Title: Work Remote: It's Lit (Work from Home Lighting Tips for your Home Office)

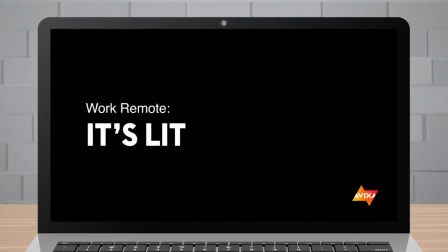Hey everyone, I'd like to chat with you today about some of the things we could do to make a good communications experience in regards to our environment lighting.
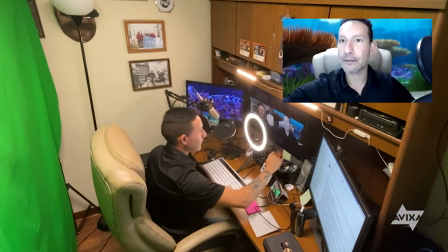There are several ways to light ourselves and make sure our camera is picking up the light we want and not picking up the light we don't want.
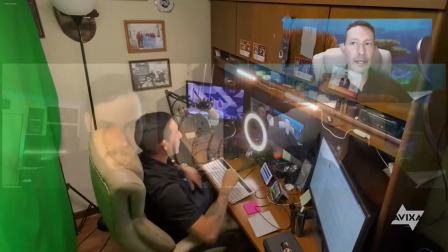Making use of available natural light and our workstation position or using a small lighting rig will help our camera pick up our faces,
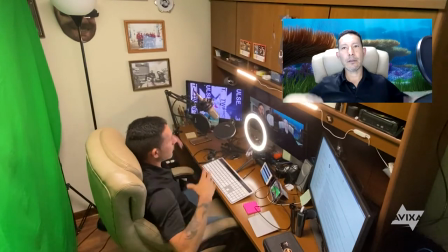actions, and gestures in the most discernible way possible. If you're using a virtual background,
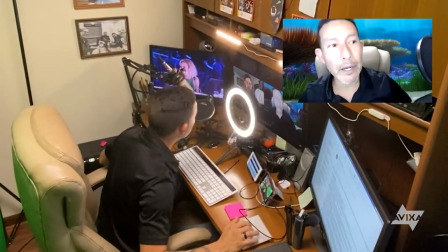it will assist in helping our software distinguish between you and your natural background and help the computer track your key image.
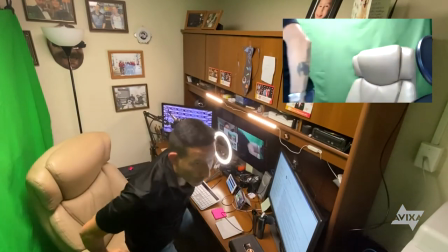The lighting in your environment is one of the easiest things to control
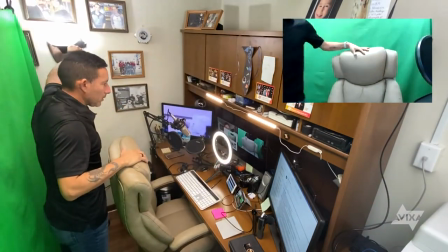and one of the least expensive and non-time consuming things to upgrade.
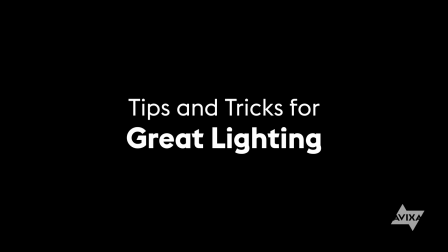Now, let's get on with the tips and tricks. Okay, first thing we need to think about is our room and where the natural light is coming from.
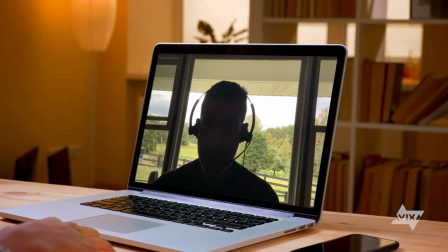If we have too much light behind us, that light can have a negative impact on how our image is picked up by our camera.
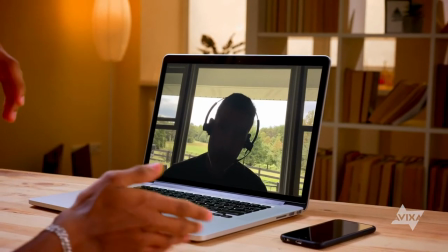Too much backlight will make us look like a silhouette and cut all of the detail out of our image.
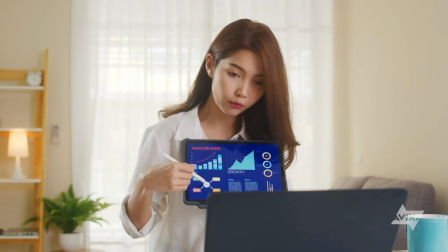If we have to have natural light at our back, close the curtains or shades, or if that doesn't block enough light, put something in front of that window.
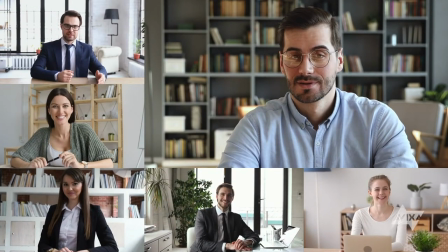We do need a little backlight so we don't look like a two-dimensional image, but not too much as it will wash out our camera.
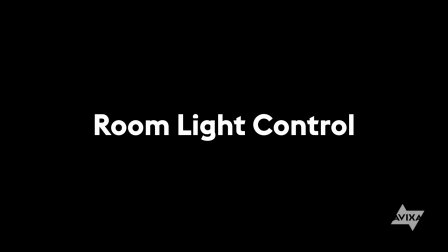Sometimes, the best way to control the light is to be in a room that has no ambient light and put up the exact lighting that we want.
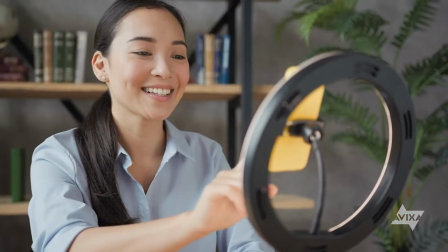A ring type light can help out dramatically,
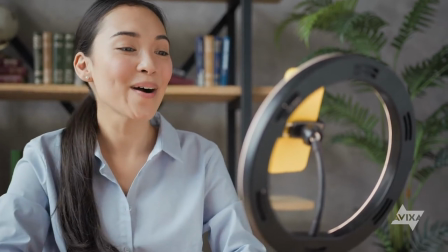and there are several sizes and models available online at an electronics stores that will fit into our need and into our budget.
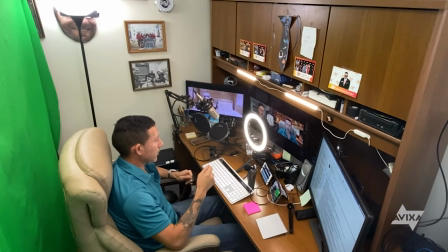Even a small light or lamp that you would purchase at a hardware store can help out if it is placed in the correct position.
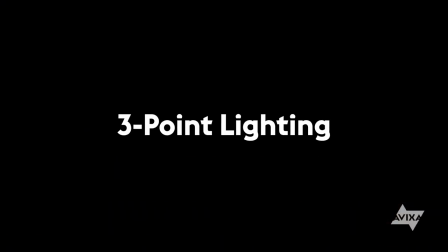If you wanted to invest in more expensive lights and have a dedicated setup, make sure you have at least the basics for a good three-point lighting environment.
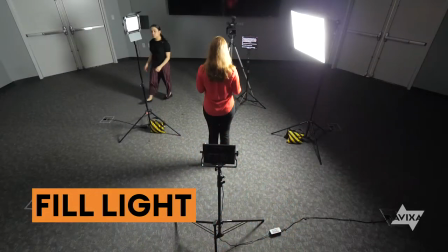Key light, this should be on your face and will be the main light. Fill light, the light that fills in where the shadows that are created by the key light are.
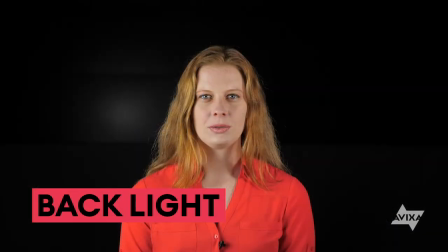And a backlight, higher up and shining on your back to make you look like you have some depth and dimension. If you do decide to invest money and time into your lighting setup, make sure you take a look at AVIXA's three-point lighting video.
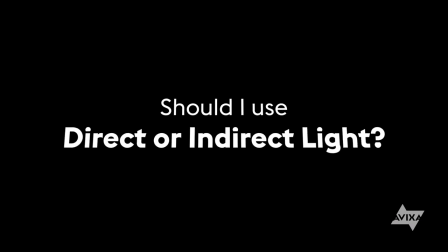I'll put the link below. Some skin tones require more indirect or diffuse light.
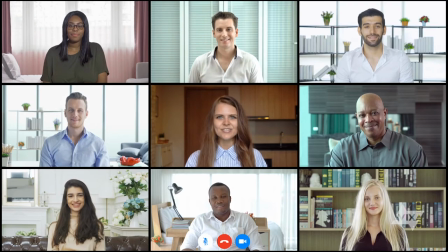Depending on your skin color, tone, or quality, you might find direct light a little too harsh.
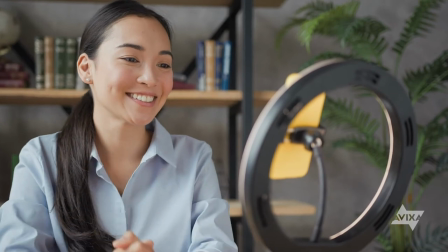Some ring lights or other portable lights have diffusers built into the light housing.
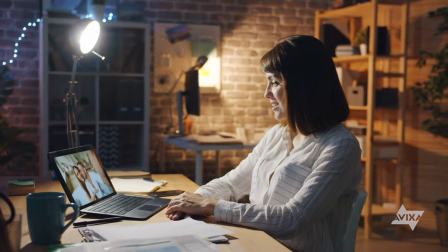If you don't have a diffuser or a light with a diffuser, you can always try different types of materials that will diffuse your light. Just make sure the material you use can take the heat generated by the light or put it far away from the bulb that it won't get that heat transfer.
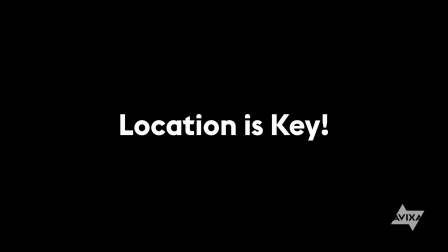When selecting the room for your video conference or chat, ensure the room has a lighter color paint,
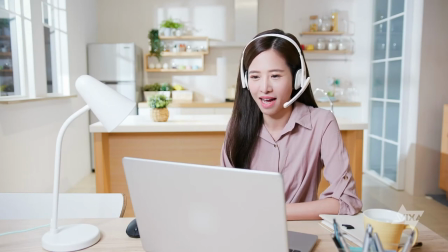as this will help give your controlled light the best chances of diffusing and creating a spatial feeling in your background.
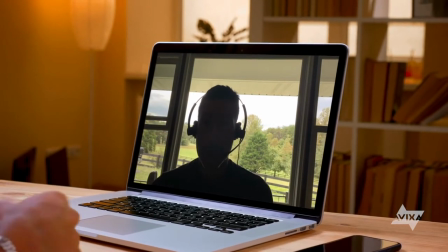You also want to ensure that your camera is not looking out a window or directly into a light source.
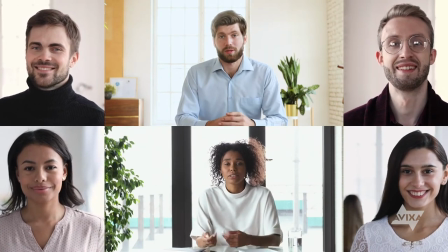Most people set their home workspace up to have their back to a window. They find the window distracting or don't want to stare into the bright sunlight all day. This is great for your eyes, but really bad for capturing images on your camera.
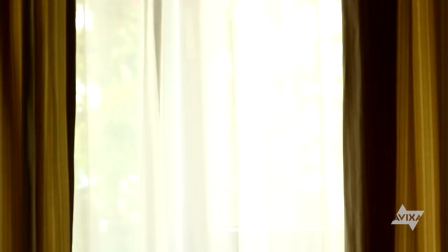If you do have your back to a window, make sure you pull the shades down or close the curtains before your video call.
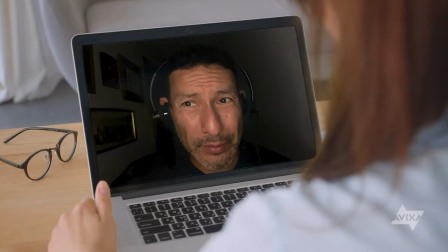If you are still having problems with your backlight, try putting more light on your face.
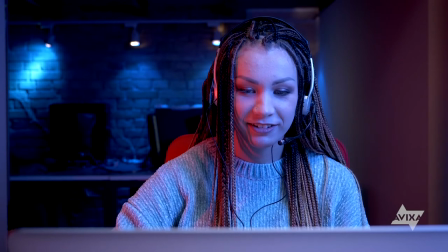If you have an especially dark environment, this might generate a lot of video noise in your background. For the best video conferencing or video chatting experience, your light should be balanced between your key image and your background.
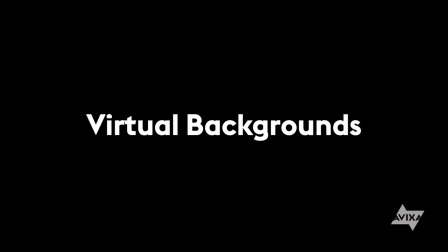Many platforms now include the option of using a virtual background.